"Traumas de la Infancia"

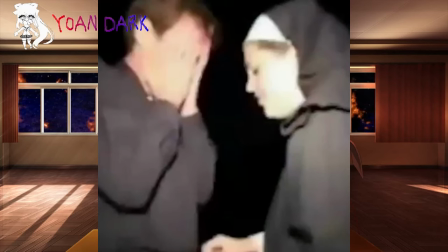736s
En este vemos a un sacerdote y a una monja. De pronto el sacerdote se da la vuelta y le muestra la parte de atrás a la monja.
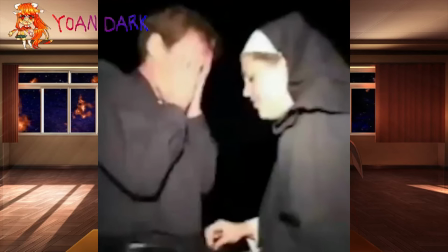744s
Esta se agacha y lame ahí.
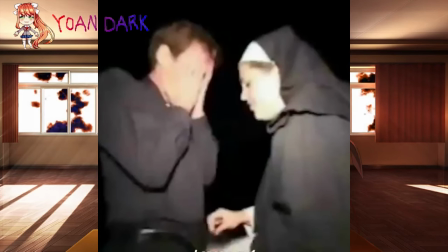746s
De pronto el sacerdote saca eso café que todos hacemos y la monja se lo unta y se lo come gustosamente.
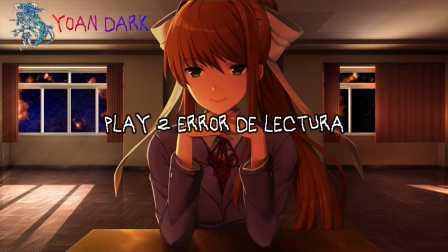755s
Play 2 Inserte Disco Uno de los mayores miedos desde el reemplazo de los cartuchos de
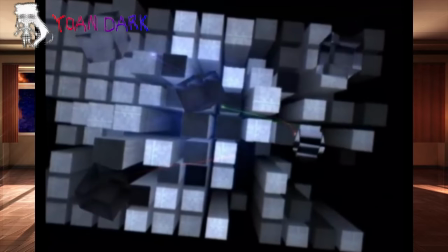761s
videojuegos por CDs y DVDs era que estos se te rayaran en el Playstation 12 en especial.
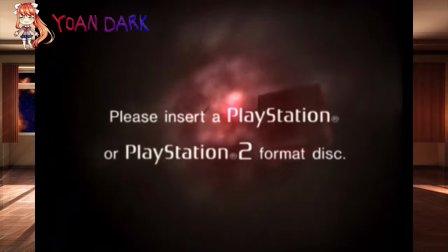767s
La pantalla que se muestra a la hora de intentar leer un disco dañado es muy inquietante por el sonido de fondo y las luces rojas que aparecen en pantalla.
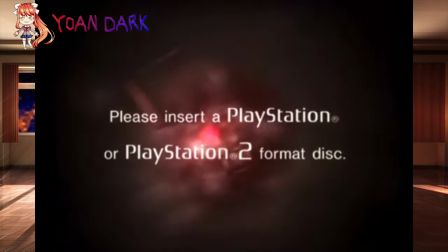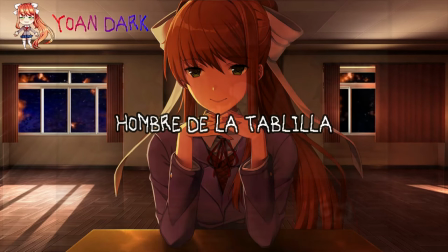781s
Hombre de la tablilla, Coraje el perro cobarde. Una escena muy aterradora en la caricatura de Coraje el perro cobarde.
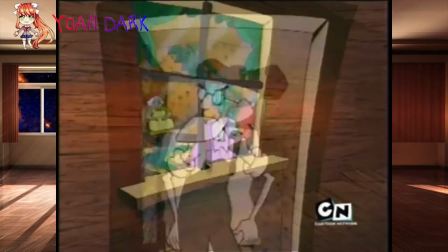788s
En esta vemos a un hombre hecho por computadora pidiendo su tablilla.
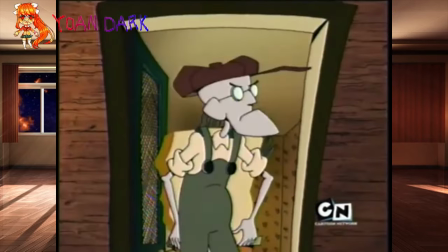791s
Por cierto, ahora que me doy cuenta, esa música de fondo la reconozco de uno de mis juegos favoritos, Tenchu.
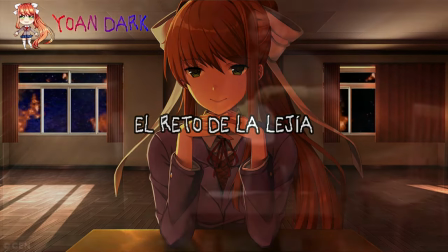801s
El reto de la lejía. En los tiempos en los que YouTube estaba inundado de challenge o retos,
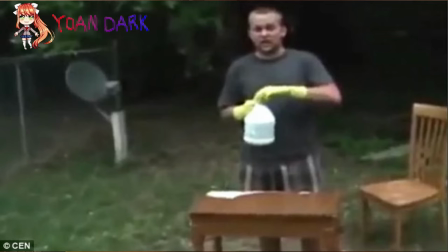808s
salió un video en el que un hombre hacía el reto de tomar lejía. En el video vemos como el hombre le da unos tragos y esto no termina nada bien. El video por supuesto que es falso y el reto también.
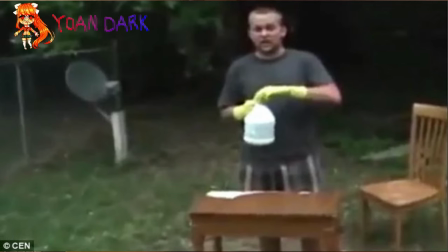822s
Pero quién sabe si alguien haya tenido la pendejez de replicar este reto después de haber visto este video.
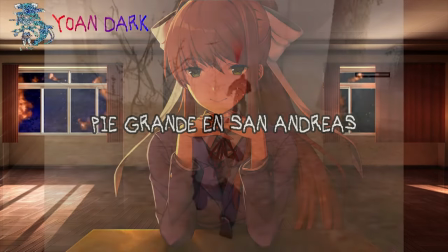829s
Pie Grande en San Andrés Quizás el mito más popular de la saga de Grand Theft Auto era la aparición de Pie Grande,
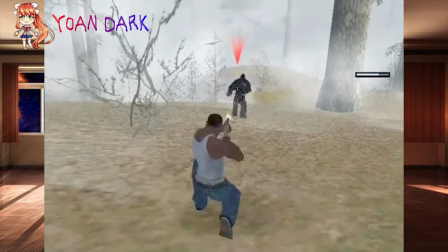836s
más específicamente en el juego de GTA San Andrés. En este video podemos observar al peludo ser caminando en el bosque.
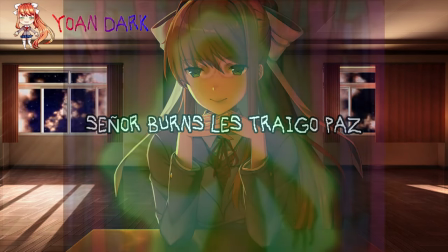845s
Señor Burns, les traigo amor Pensé que era la única persona a la que le dio miedo este capítulo de los Simpsons.
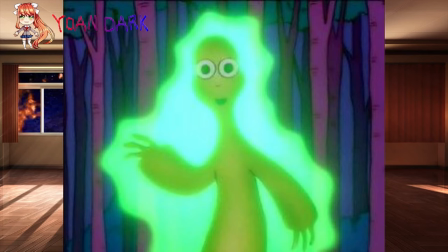852s
En este vemos al Sr. Burns, transformado en un ser brillante y hojón, muy similar a un alienígena. Siempre que pasaban este episodio en la TV, le cambiaba de canal.
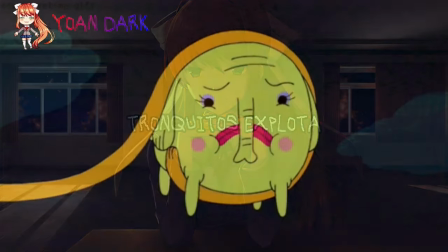863s
Tronquitos Explota Tronquitos, un personaje de la Hora de Aventura le da una mordida a una manzana y ésta explota.
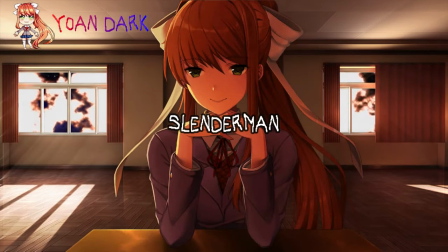871s
Eso es todo. Slenderman Se refiere a los gameplays del juego Slenderman las 8 páginas,
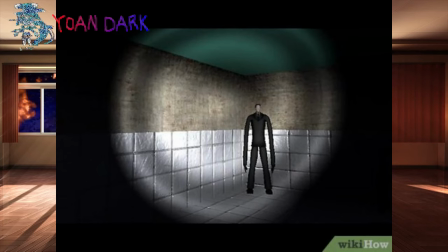878s
un juego que aterraba a muchos en la época de los creepypastas, pero hoy en día, pues, los gráficos no envejecieron nada bien.
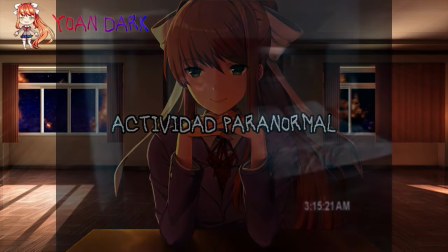886s
Actividad paranormal Nunca he visto las pelis de esta serie por la mala fama que tienen de ser muy forzadas y muy comerciales,
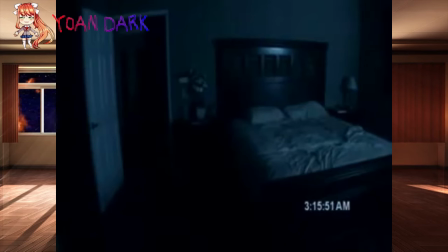894s
pero eso no quita que al menos la primera película tuviera una calidad un poco más aceptable.
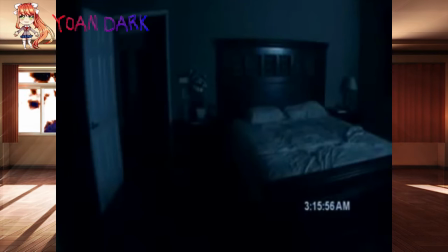899s
En una escena en particular, vemos la grabación de una habitación donde una pareja duerme.
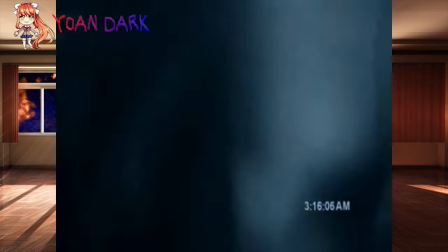904s
De pronto, comienza a haber algunos eventos poltergeist, y luego la mujer es arrastrada afuera de la habitación.
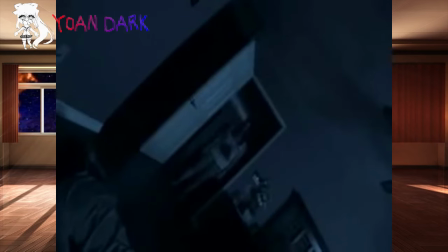911s
La escena te pone de nervios por tremendos gritos que se avienta la actriz.
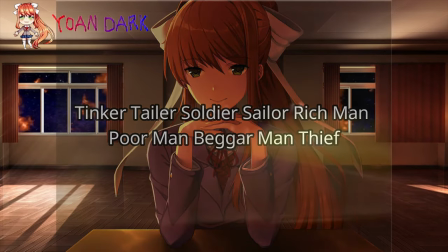917s
Tinker, Taylor, Soldier, Sailor, Rich Man, Poor Man, Beggar, Man, Tief Pinche nombre largo,
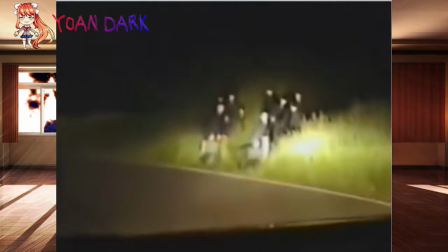924s
hijo es su madre Me parece que este video era una especie de campaña publicitaria para el álbum de Radiohead
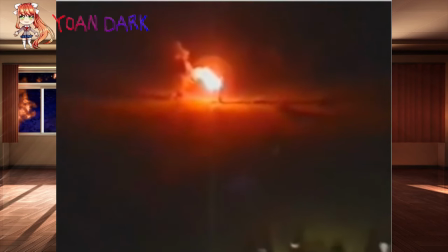929s
Donde vemos una grabación desde la cámara de un automóvil en medio de la noche De pronto vemos a unos hombres
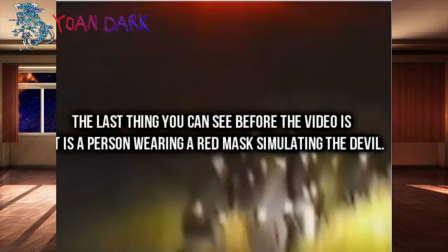935s
vestidos de traje, escondiéndose en unos arbustos La forma en la que se mueven es inquietante,
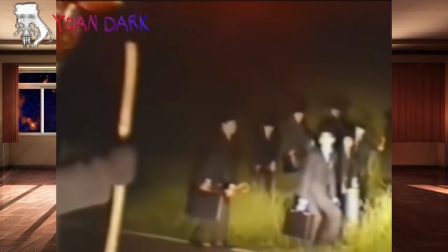941s
como si fueran unos animales salvajes temorosos de los humanos después vemos a lo lejos una especie de ritual y
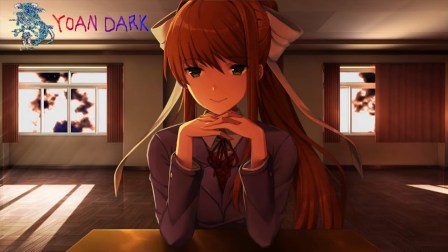947s
aparece en escena un hombre con una máscara de venado confirmándonos que efectivamente esto era una especie de ritual,
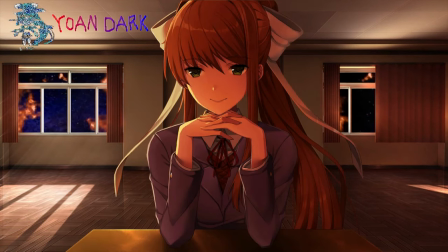954s
el vídeo fue sacado de contexto y se decía que pertenecía a la deep web o algo así.
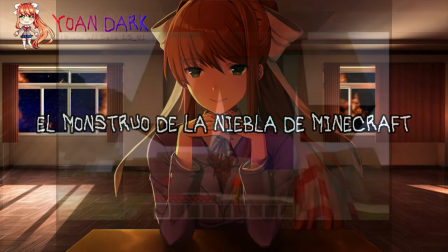962s
El monstruo de la niebla de minecraft, en este vídeo del juego minecraft vemos a un Steve gigante caminando en la niebla.